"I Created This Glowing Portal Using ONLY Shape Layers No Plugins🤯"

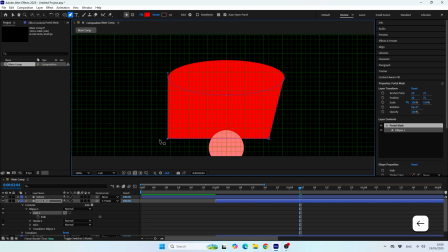I'll press Ctrl or Command and the quote mark key to open the grid and make my life a bit easier. Alright, once I'm done adjusting the shape, now I need to use it as a mask for the sphere.
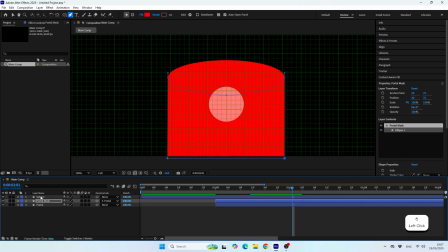For that, I'm setting the sphere to use the alpha channel of this shape.
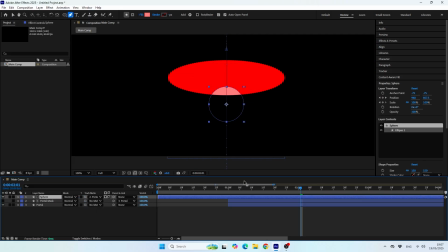And now all I need to do is invert the alpha mat, and this will make the sphere visible only outside this shape, which creates the illusion of the sphere going inside the portal. We can crop the sphere layer at the point where we no longer see it in the scene.
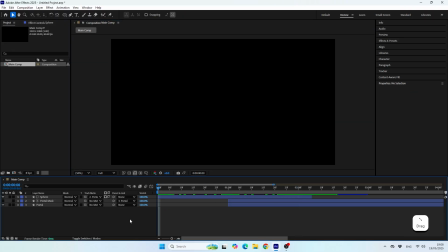Alright, once we're happy with the animation, we can start coloring and designing the objects in the scene. Another tip I want to give you guys is when you want to color the shapes in your scene with gradients,
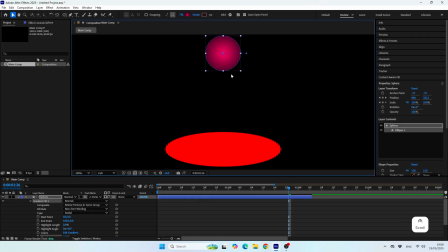it's much better to use the gradient from the fill property of the shape,
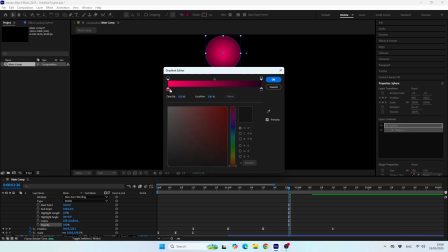and not the gradient ramp effect. That's because the gradient ramp effect won't follow your shape when you move it. You could create an expression to make it happen, but it's much simpler to use the gradients inside the fill of the shape.
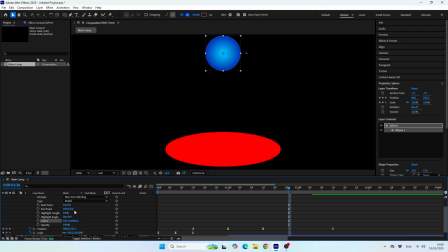I know it can be a bit annoying to adjust the gradient that way because of the small handles that we can barely see, but I personally prefer this rather than messing around with unnecessary expressions just because I'm using a gradient ramp effect from the effects tab.
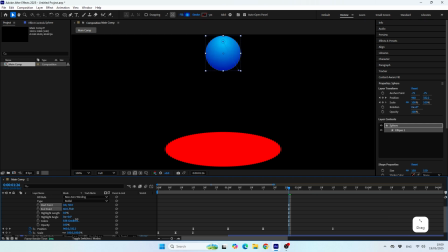I love to use the gradient ramp effect mostly for background layers or layers that I know I don't need to move across the scene. Alright, so once we finish with the gradient, let's add a nice bright highlight to the sphere.
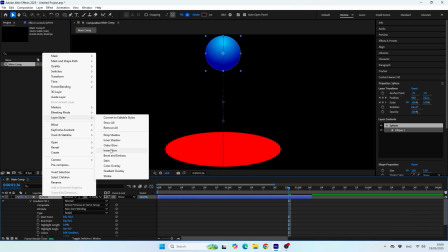And for this we can add an inner shadow effect from the layer styles menu.
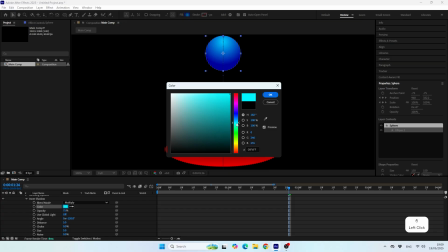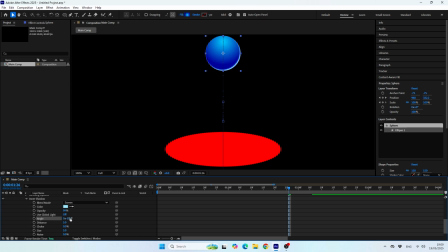In this case, I prefer to place the highlight at the bottom of the sphere. I think it looks very nice. Great, so now after finishing coloring the sphere, let's add a nice gradient for the portal as well.
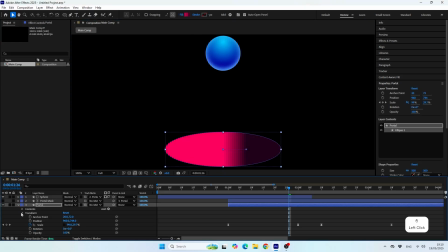This time I'll use a linear gradient and not the radial. I'll make sure the darker color is in the bottom area. It will help me create the illusion of the portal. Now I'll adjust the colors to fit the design.
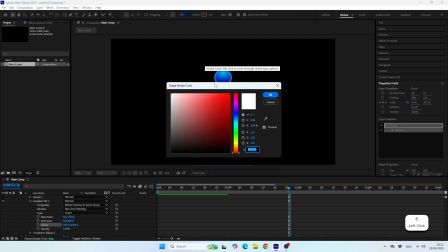And to wrap things up, we can add a thin bright colored stroke.
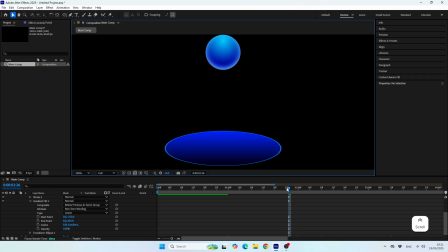It will make the shine effect look much better. Soon you will understand what I mean.
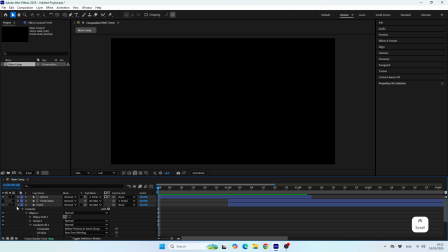Okay, so now that we have the animation and the illusion of the sphere going inside the portal, we can start working on the shine effect. It's actually pretty easy. First, I started by adding a glow effect. I made sure to scale the radius and the intensity.
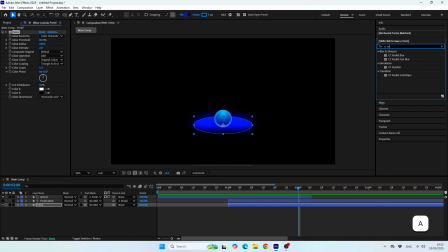Then, to make the glow look more like light rays, I added the radial fast box blur effect. I placed the position of the effect in the bottom area of the portal to make the lights go up. I play around with the amount, and finally, I changed the zoom time from standard to bright.
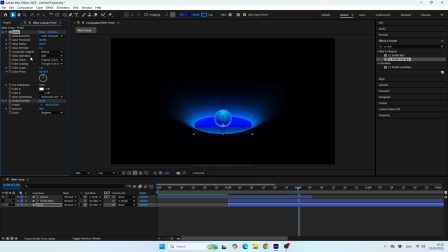At this point, you can play around with the glow effect to adjust your shine effect. You can also move the position of the blur effect to fit your design. And you can also play around with the blur amount. These are the properties you want to explore.
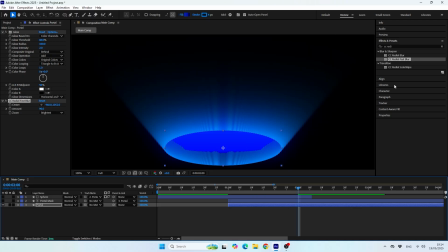But what I wanted to do most was get rid of the bottom light rays inside the portal. For this, I used the CC composite effect. All you need to do is make sure the effect is using the same layer it's applied on.
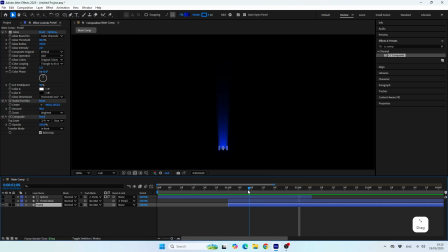And that's how I got rid of the bottom light rays. Another property you can play around with to get a better look is the glow operation. After toggling the blending modes, I found out that in this case, setting it to add actually looks much better.
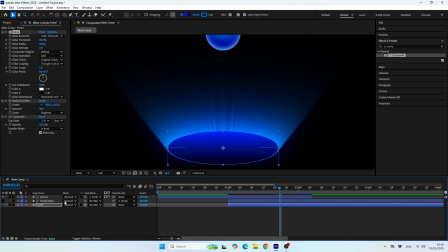But if you're using different colors, it might affect your look differently.
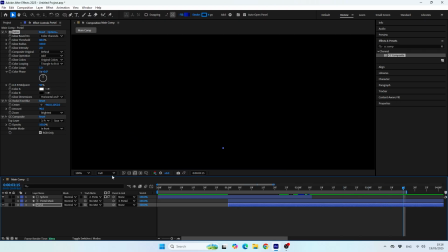Alright, so everything looks good. Now let's finish by adding a nice background to the scene.
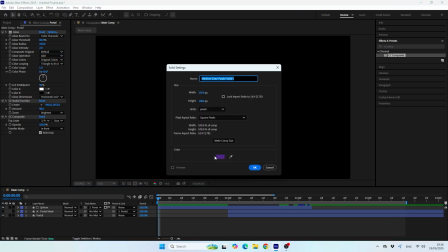This time, as I told you guys in the beginning of the tutorial,
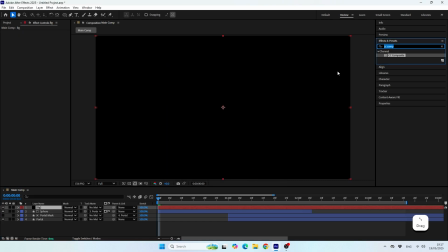since it's a static layer, we can use the gradient ramp effect from the effects tab.
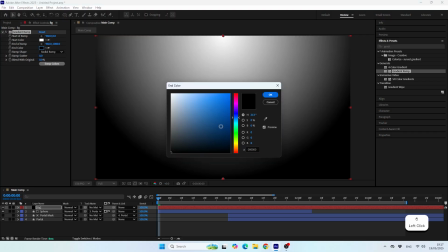Let's make it radial shape gradient and then create some nice dark color and see how everything looks together.
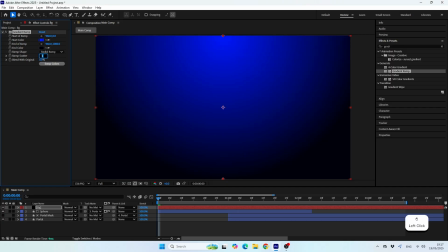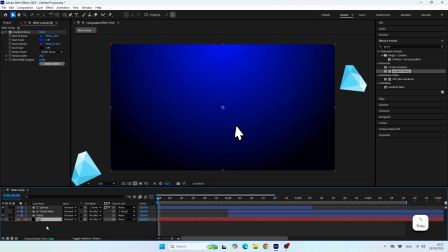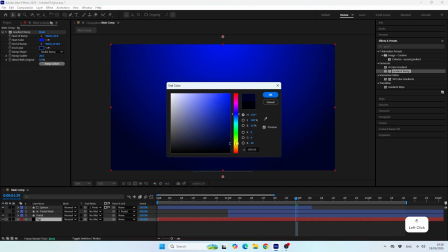In my case, I decided to brighten the background a little bit because it blended too much with the portal.
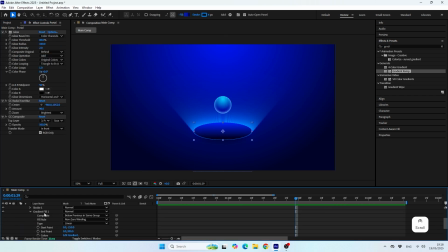Then I adjusted the gradient position of the portal to get more contrast with the background. And as I told you earlier, the fact that we added a stroke to the portal actually makes it look good. Look how it would look without the stroke.
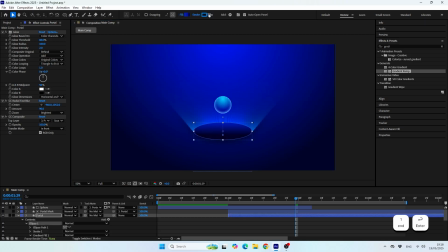So keep that in mind and don't forget to add a nice and thin bright stroke when you create this kind of a portal animation.
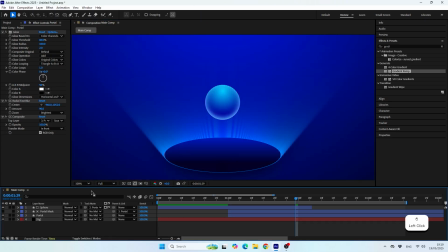Alright, so with that said, we have finished the tutorial. I hope you enjoyed this one.
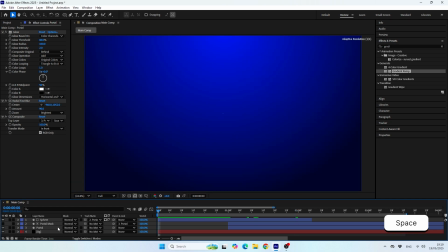If you did, please don't forget to like the video and of course subscribe to my channel. You can also leave a comment about what tutorial you want me to create next. Until then, thanks for watching and I'll see you in the next one.